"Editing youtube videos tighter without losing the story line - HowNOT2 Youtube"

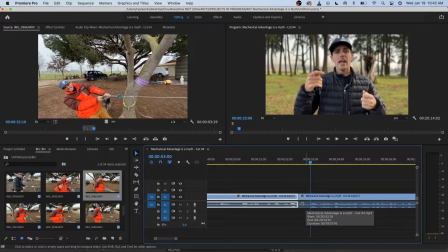Let's see if I can. Because it sounds like there's a gap. It's that I think the audio doesn't sound smooth. If your eyes are closed, you shouldn't be able to tell the difference.
Complicates the crap out of it. All we're gonna do is pulls straight and a 3-to-1, a 5-to-1, a 9-to-1.
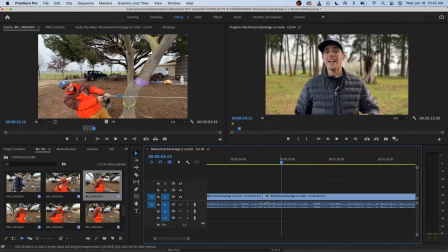Yeah, that's better. It's like you can tell the audio's from a different place, but at least it's smooth.
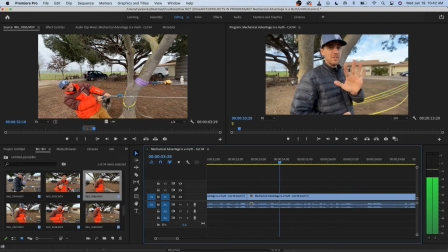And then the 5-to-1 is what I'm looking for. 5-to-1 would be the yellow 5-to-1. Definitely not 13-to-1.
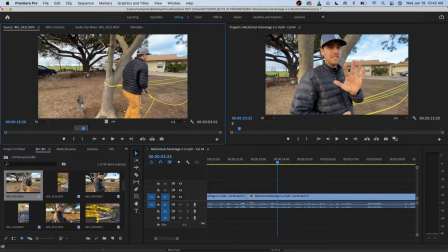And that's just B-roll. Doubt it's this.
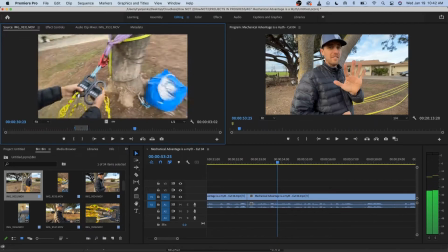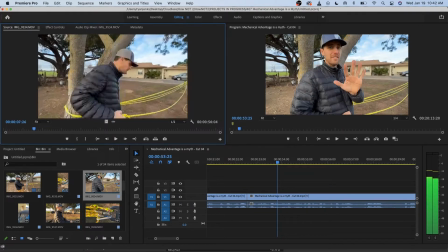Sure looks like it's this one. There's my 5-to-1.
So now I'm doing a 5-to-1 with 5 times more material. So now I'm doing...
So I want as much of that scene as possible.
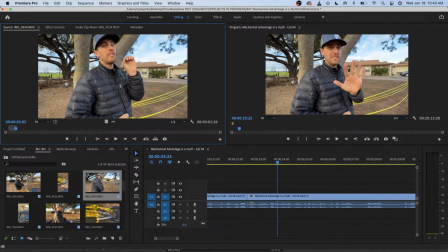So let's see if I can use it.
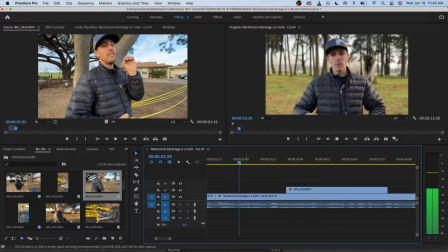A 5-to-1, a 9-to-1, and a 3-to-1, a 5-to-1, a 9-to-1, and what I thought was and a 3-to-1.
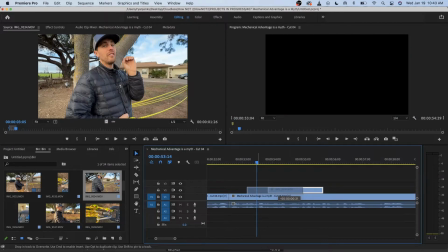So I want this.
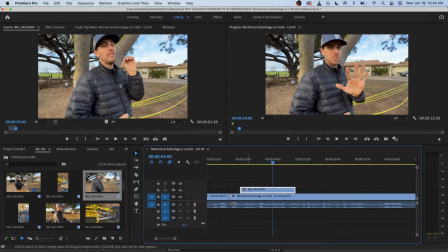And a 3-to-1, a 5-to-1, and Wonder if I could do this.
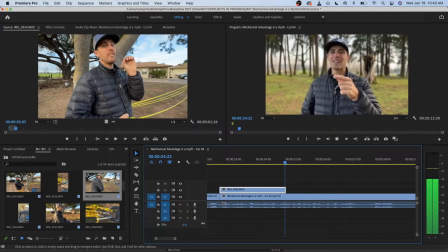Straight and a 3-to-1, a 5-to-1, a 9-to-1, and what I thought was clever, 5-to-1, a 9-to-1.
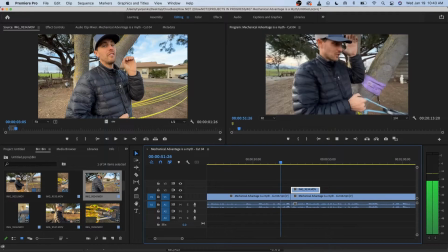Let's see what that looks like.
What we're gonna do is pulls straight and a 3-to-1, a 5-to-1, a 9-to-1, and what I thought.
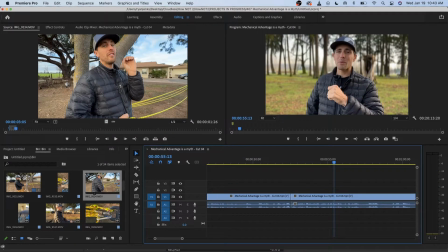Yeah, instead of me putting a 5, let's just show a 5-to-1, a 9-to-1, and what I thought was clever, a 13-to-1.
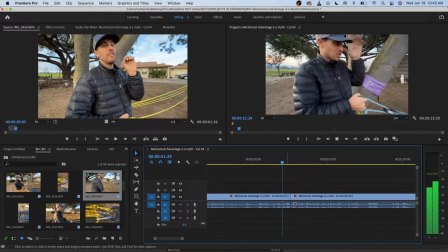So we'll show.
Is pulls straight and a 3-to-1, a 5-to-1, a 9-to-1.
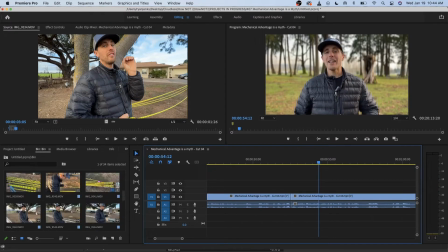We'll just throw some more pulley B-roll. People love that stuff.
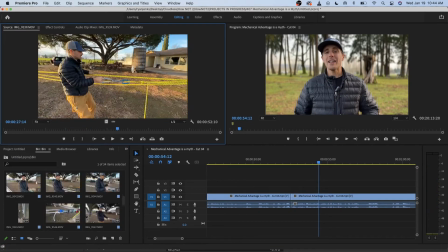You know, I wonder if I have any of this stuff.
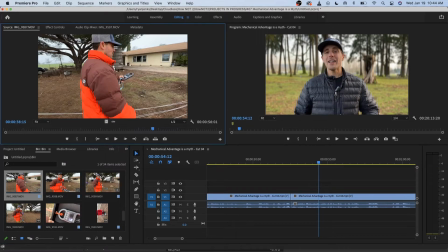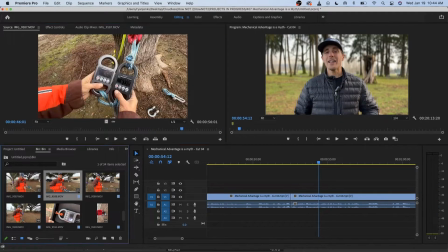Bobby get B-roll. Looking for Bobby B-roll.
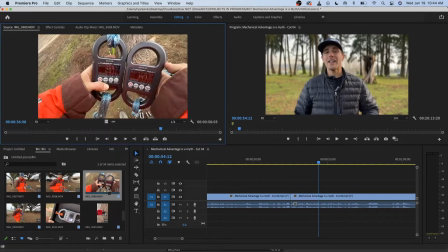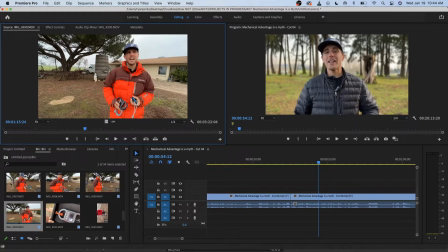No, this is just how to quickly find some action shots.
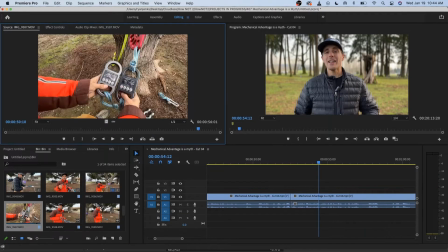Nope.
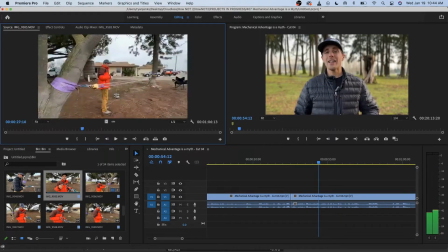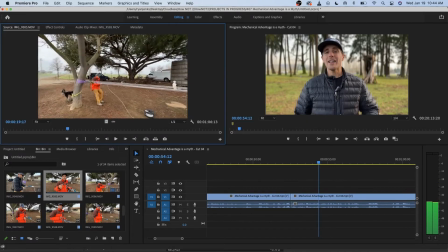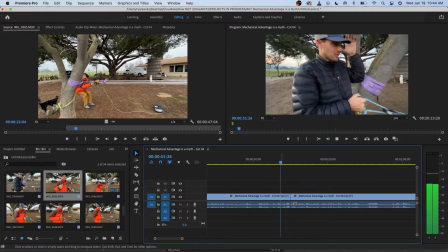It's just a lot of me pulling.
Pulls straight, and a 3-to-1, a 5-to-1, a 9-to-1.
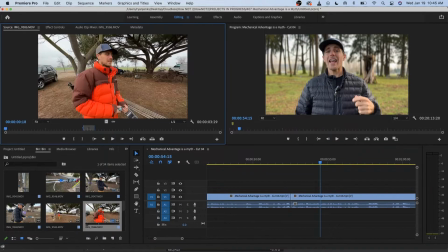That is a 13-to-1 though, technically. Let's see what the white one has.
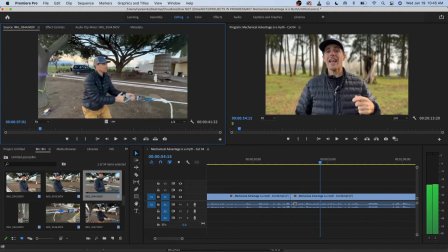Somewhere in the middle.
A 3-to-1, a 5-to-1, a 9-to-1.
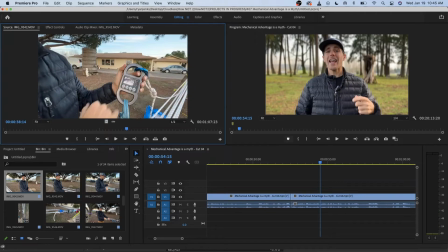I probably wouldn't put anything if I wasn't trying to fix this, because we have like B-roll here.
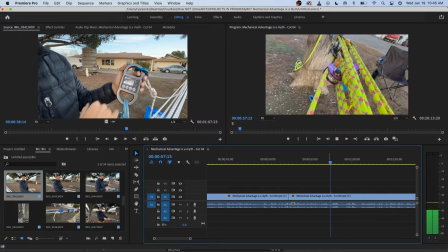Don't necessarily.
Until I realized it's not.
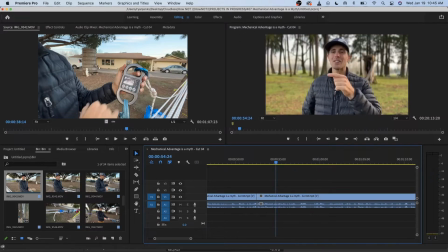Spoiler alert. What I thought was clever, a 13-to-1.
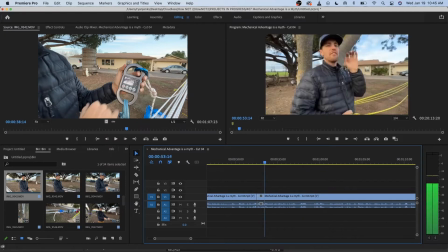Until I realized it's not. 3-to-1, a 5-to-1, a 9-to-1, and what I thought was clever, 3-to-1, a 5-to-1, a 9-to-1.
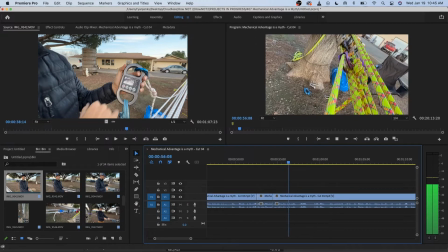What I like is.
And what I thought was clever.
You know, no.
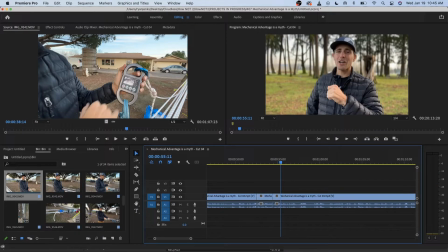I don't want to try to line up this clip with the audio. And what I thought was clever is an entire thought.
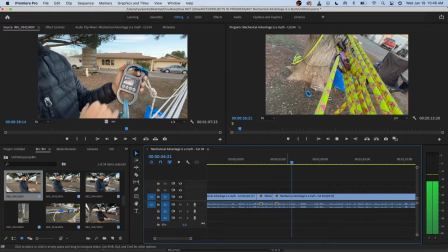This is literally cutting off my entire thought.
A 13-to-1.
Like that's the build up, the drum roll. Then what I thought was clever was dun dun dun dun, then show it.
13-to-1 until I realized it's not. Spoiler alert.
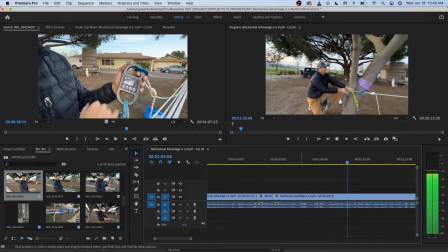And then we use a dynamic rope, a static rope, and dynamo, which is 0 stretch.
I like that a lot. I don't know if it's timed right.
Dynamic rope, a static rope, and let's see.
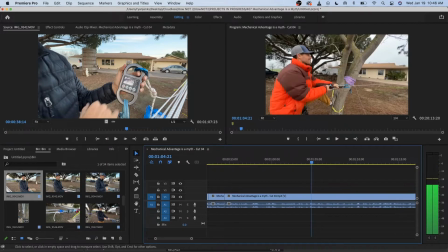Dynamo.
See there? This is the pattern right here.
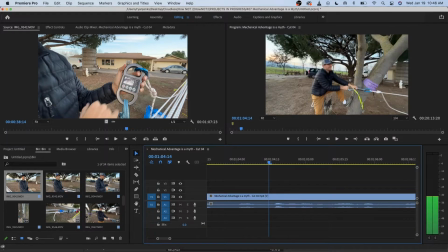That's where that clip is supposed to start. And it's boom, boom, boom, and it's not even started yet, and I'm already talking about it. And that, I think, makes a huge difference.
And dynamo, which is 0 stretch, in order to see how much.
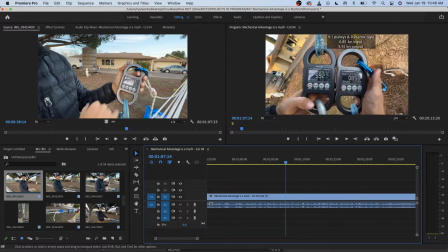It's like a song. It's a tempo in a song. And this is the drum beat that keeps that rhythm throughout the video.
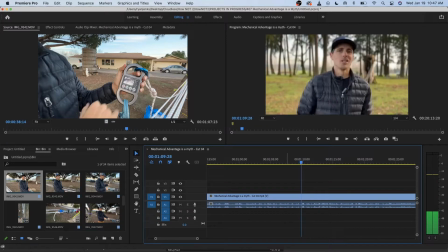Stretch affects each one. So stay tuned, affects each one.
See that? So that's perfect.
So stay tuned and watch the shit.
It transitions to the next thought right here, and there's no B-roll.
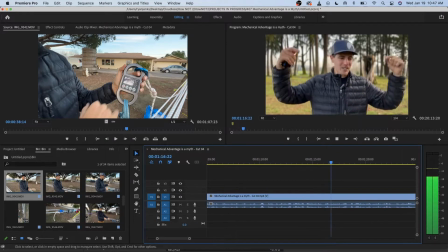And watch the shit show while we have all these numbers we're going to spray you. If you want, you can see it in the description below. I'll lay it out nice and easy for you to read. We're just going to try to keep this thing at fast pace. Stay tuned.
I like that. We just barraged you with B-roll. It's okay to have this part in here where we're not talking.
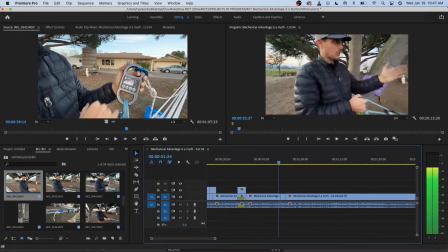So that's perfect. What I need to fix is this in here.
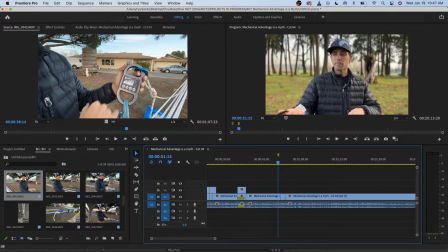So I'm going to...
And a 3-to-1, a 5-to-1, a 9-to-1, and what I thought was clever, a 13-to-1, until I realized...
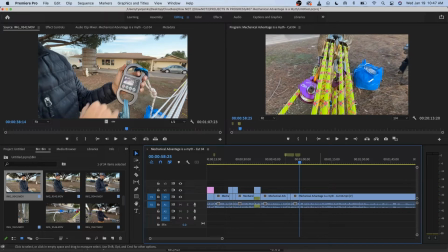That is probably not the best way to mark stuff, but I sure like doing that. Okay.
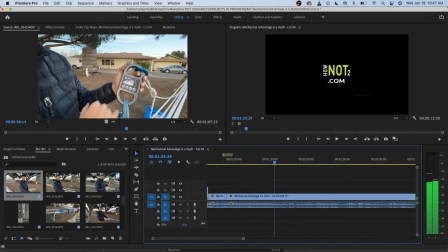So now we're done with intro. Now we're in a different pattern. We're not trying to just squish as much as possible to impress anybody.
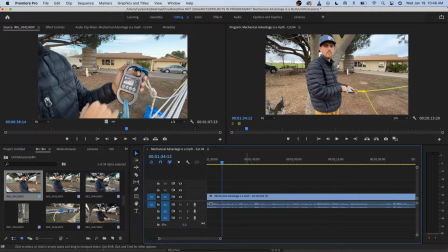However, we are 1:30 into this without ever actually starting the experiment. But that's okay for a 20-minute video. It's okay to have a 1 minute, 1.5 minute example of like the overall bird's eye view of the project.
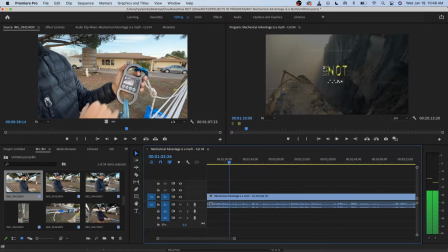Let's see how this starts.
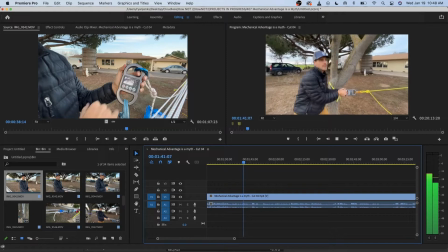So this sounds really quiet. You see like 18 to 12, right?
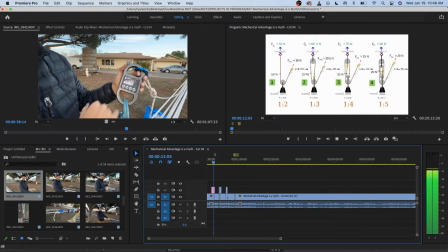But here, yeah. So I keep changing my volume on my computer and I realize, boom, we're at 6.
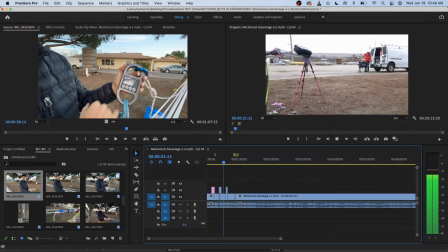Well, more like 10 is the average, right? But then you get here.
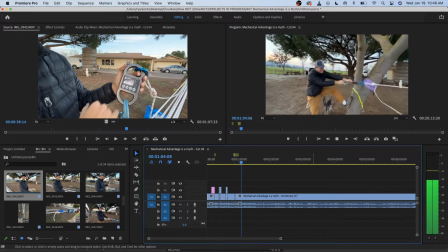Oh.
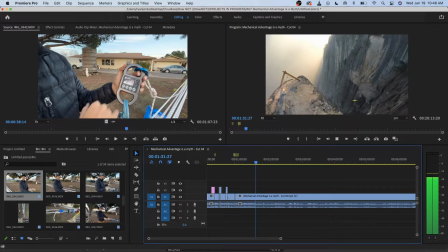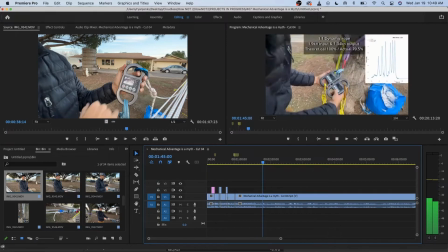So we're here was our average, right? So I got a little bit less here than what I was pulling.
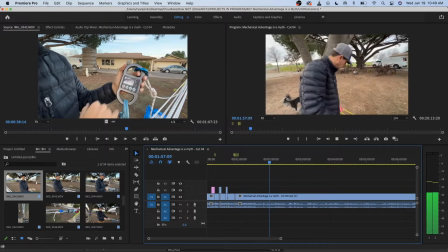Here.
So now I've got a 2-pulley system, giving me a 1, 2, 3 to 1, and here we have a
nice. So in these scenes, I'm talking low.
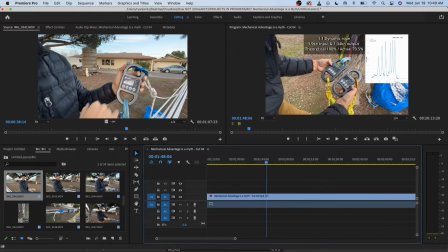These scenes, I'm talking high. So all this audio is going to have to be fixed at some point.
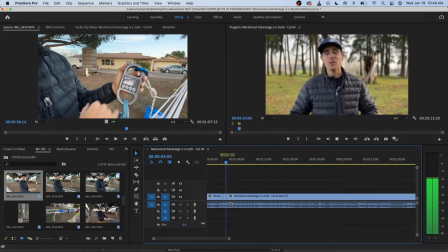I might not do that right now.
The 9-to-1 and what I thought was clever.
Oh my gosh.
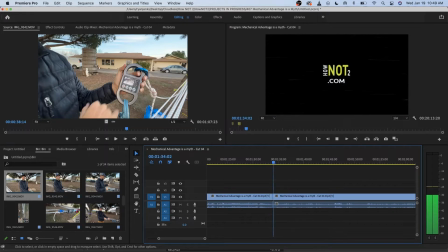Okay, let's just cut that. There. So I got to turn this up.
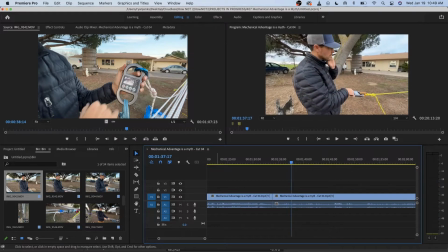Well, I'll turn it up here. Maybe I can.
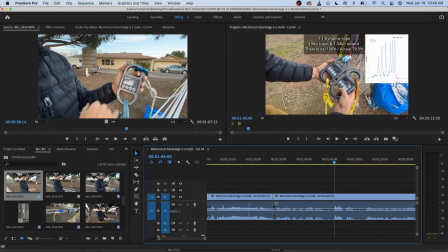Because I'm okay with that volume. It's all of this volume. I can't hear anything.
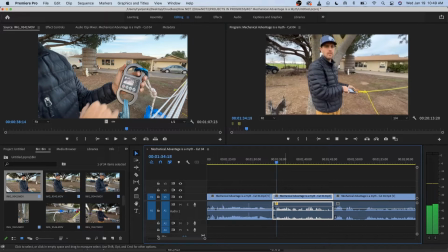Our first test is a single strand of about 5 meters of dynamic rope. Let's see if we get the same output as I give the input.
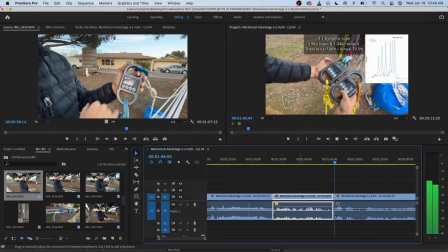So I got a little bit less.
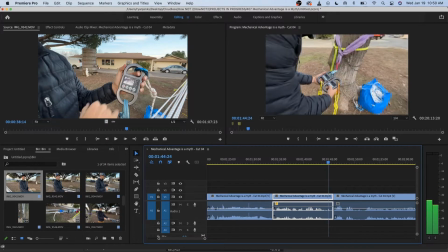So coming up over my shoulder, yeah, that's fine. Because there's a reason it's not on the screen yet.
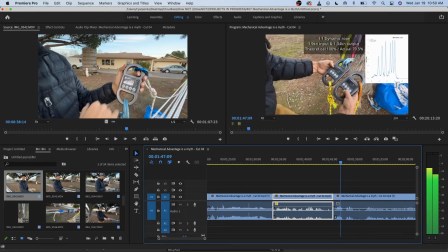And it's like, dun da da da, what are you going to find out? And then it's boom, it's there. That's super important. That's always there. So let's check the numbers.